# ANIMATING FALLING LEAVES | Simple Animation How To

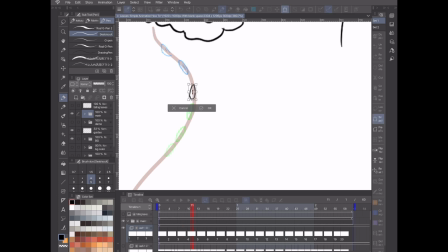(8:10)
fill this take this and this is what's nice about digital so you can definitely see that it gets it looks appears smoother when there's more of them close together so what we'll do since the beginning looked a little choppy
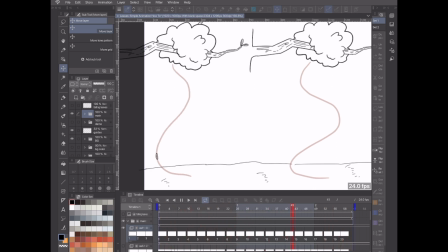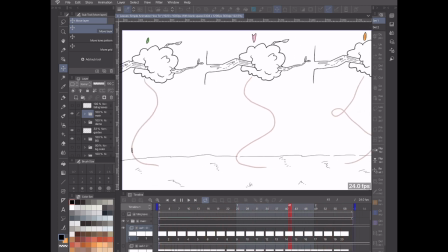(8:37)
there you go and you'll notice some variation in size and stuff but this would be something that you could come back and clean up later if you wanted to if you wanted
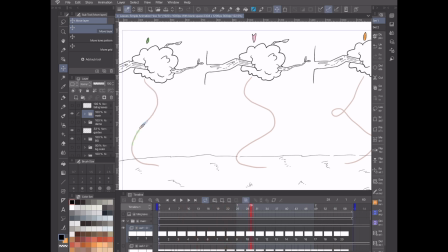(8:45)
to keep everything really consistent and make sure the size was the same the entire time and you can see without the
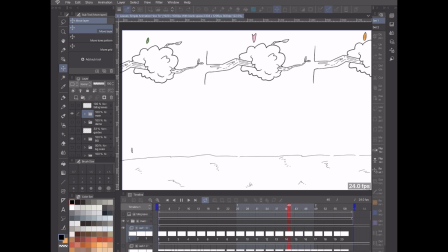(8:54)
guide it looks a little bit more natural already and since this is just mostly the purpose of showing you how to do this animation in general we're not going to try and keep anything too perfect here I think that gives you a good idea
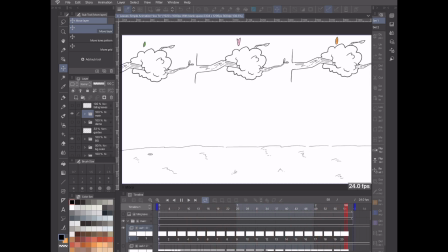(9:08)
especially just the the first leaf right there so yeah that's That's the first leaf, looking pretty good. And let's move on to the second one, the switchback leaf.
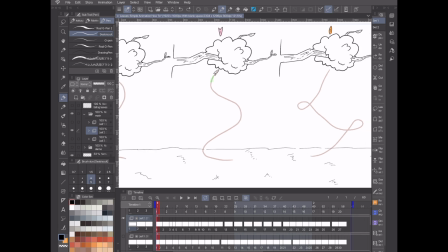(9:23)
Alright so let's do the second leaf now and you can see this one is a little different in shape and color. Just wanted to give it something to differentiate it here. This one has a little indention, kind of like a cherry blossom leaf.
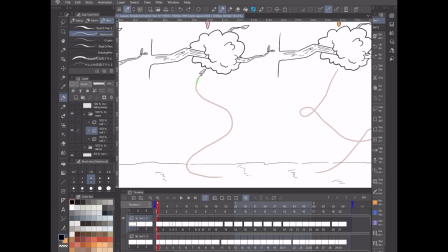(9:38)
I like animating this type of leaf, it's really fun. It gives it a little bit more variety than just a straight oval shape. So for this one, you can see I have the guideline as well and where that curves out Here and here is where we're gonna have it come up stop at a point and come back
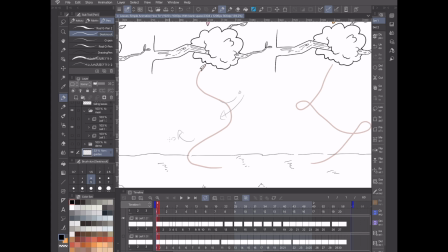(9:56)
down and it'll come up again stop at a point and fall back onto the ground and I'll show you here. We have some keyframes just like before for the first one And even with just these keyframes, you can get a good idea of what the animation is already going to be So that's always a good
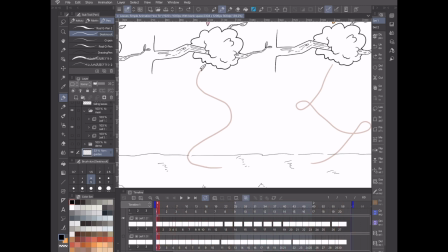(10:15)
indicator that you have some pretty solid keyframes down And let's just jump into it like the first one and start going along animating here
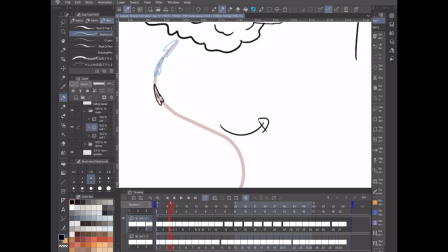(10:29)
So just going to be following the guideline and we know that it's going to be coming out here this curve So we will be deviating a bit from the guideline there But until then just keep things straightforward
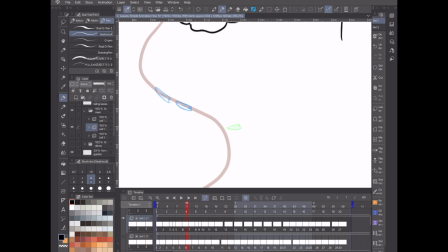(10:47)
I'm not worrying too much about the shape so we know Frame nine has this one here, so we need to work our way up to that and we're on frame six So we are gonna need to kind of curve it down a little bit here. This is where you can do some of that squashing and stretching It's really fun
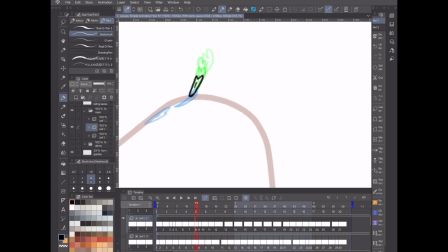(11:08)
Putting in a somewhat dynamic or exaggerated frame every now and then is fun. As long as you keep it within the means of what the object actually is, it'll normally look pretty cool.
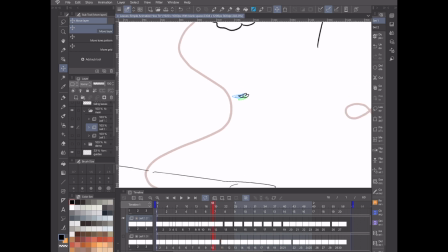(11:24)
Alright, and so you can see here, let's take a look at that, because I want it to stop there for a second. That's why I have a few more frames in there. Okay, it's a little quick. It's a little fast coming in there. so maybe maybe we can space this out here
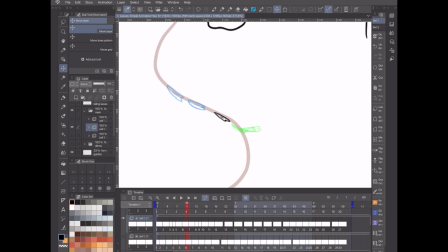we can just do move everything up just a little bit kind of give it a more natural feel
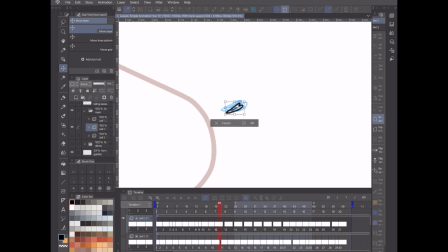check that
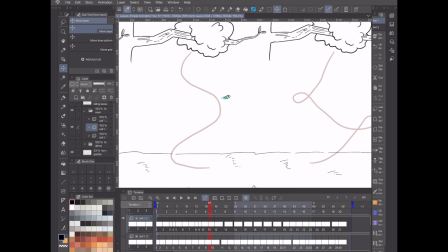(12:10)
okay I think that's alright for now let's keep going and we can double check once we have more things filled out and as you can see the spacing here In this one, there's 27 drawings within the 60 frame parameters that we have and
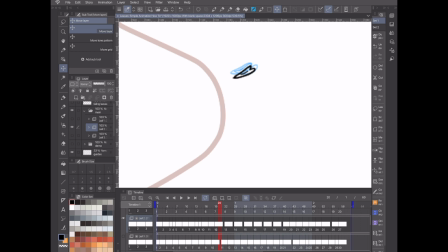(12:27)
Not all these are on threes like the first leaf some of these are on ones some are on twos and some are on threes So we're mixing different timings and spacings so that we can get a little bit more of a varied motion in the animation
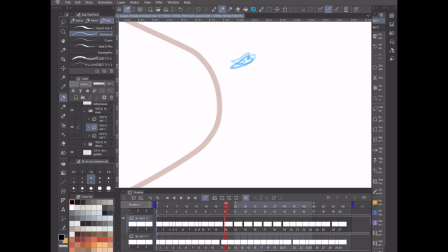(12:41)
and I'm just using what I had for the demonstration that I previously did so we're just kind of trying to match it to that because I felt like it worked previously so it should be okay going for the tutorial here
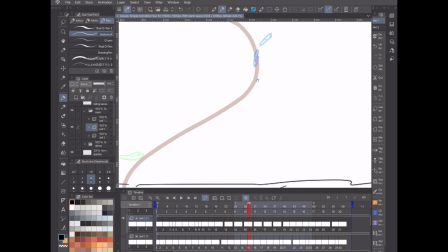(12:58)
I'm going to kind of draw it dipping down a bit we know this is the next keyframe right and that's going to be on 2019 18 so we're going to 18 so it's a bit of a space that got to cover here.
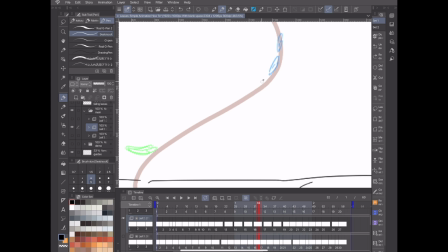(13:19)
This is where you could do something like stretching it a bit without distorting it too much. It's gonna make it look like it's going fast but it'll help you cover ground that you need to cover.
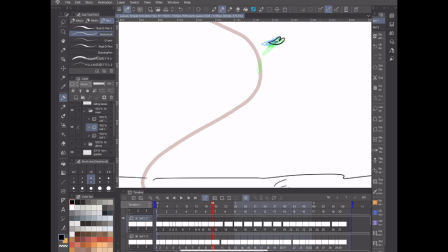(13:38)
So you can see we had too many here we need to kind of space things out a little bit more with some of these you're gonna cover more ground in a shorter amount of time
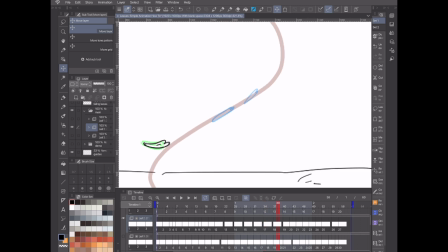(13:56)
let's take a look at that real quick okay
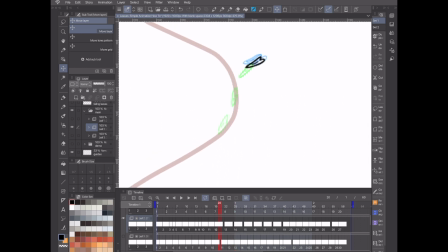(14:11)
so looking pretty good I think what we'll have to do here is just take everything move it down just a little bit as long as the the
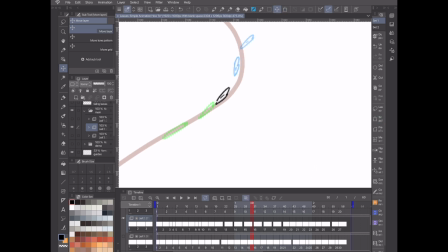(14:29)
flow and the motion still works should be okay and again this this would be something that you come back a little later,
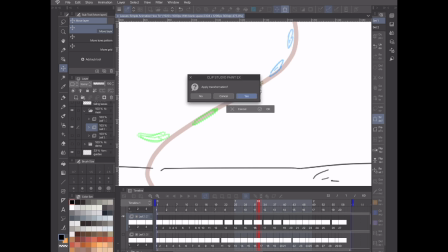(14:44)
add some frames in or manipulate it a little bit, work on the spacing.
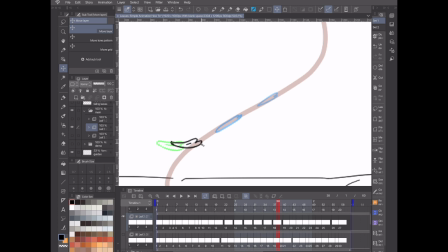(14:53)
What I'm actually going to do here is take this, pull it back, there you go, and so now we want this to come up to a point here where it's going to stop and
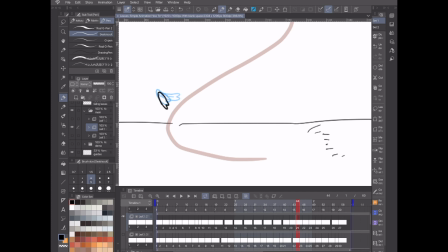(15:10)
then so we wanted to slow down a little bit so I'm going to draw them close together and then we know our next one 25 is right here on the floor it's hit touches the ground let's
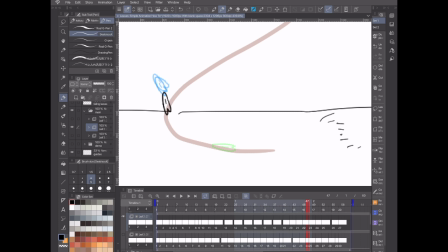(15:28)
work our way over there and do a little curve here and
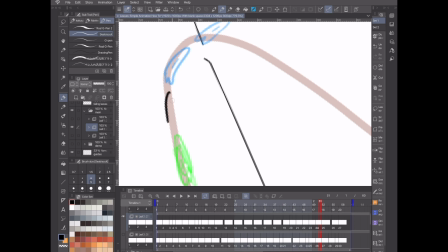boom all right let's check that out okay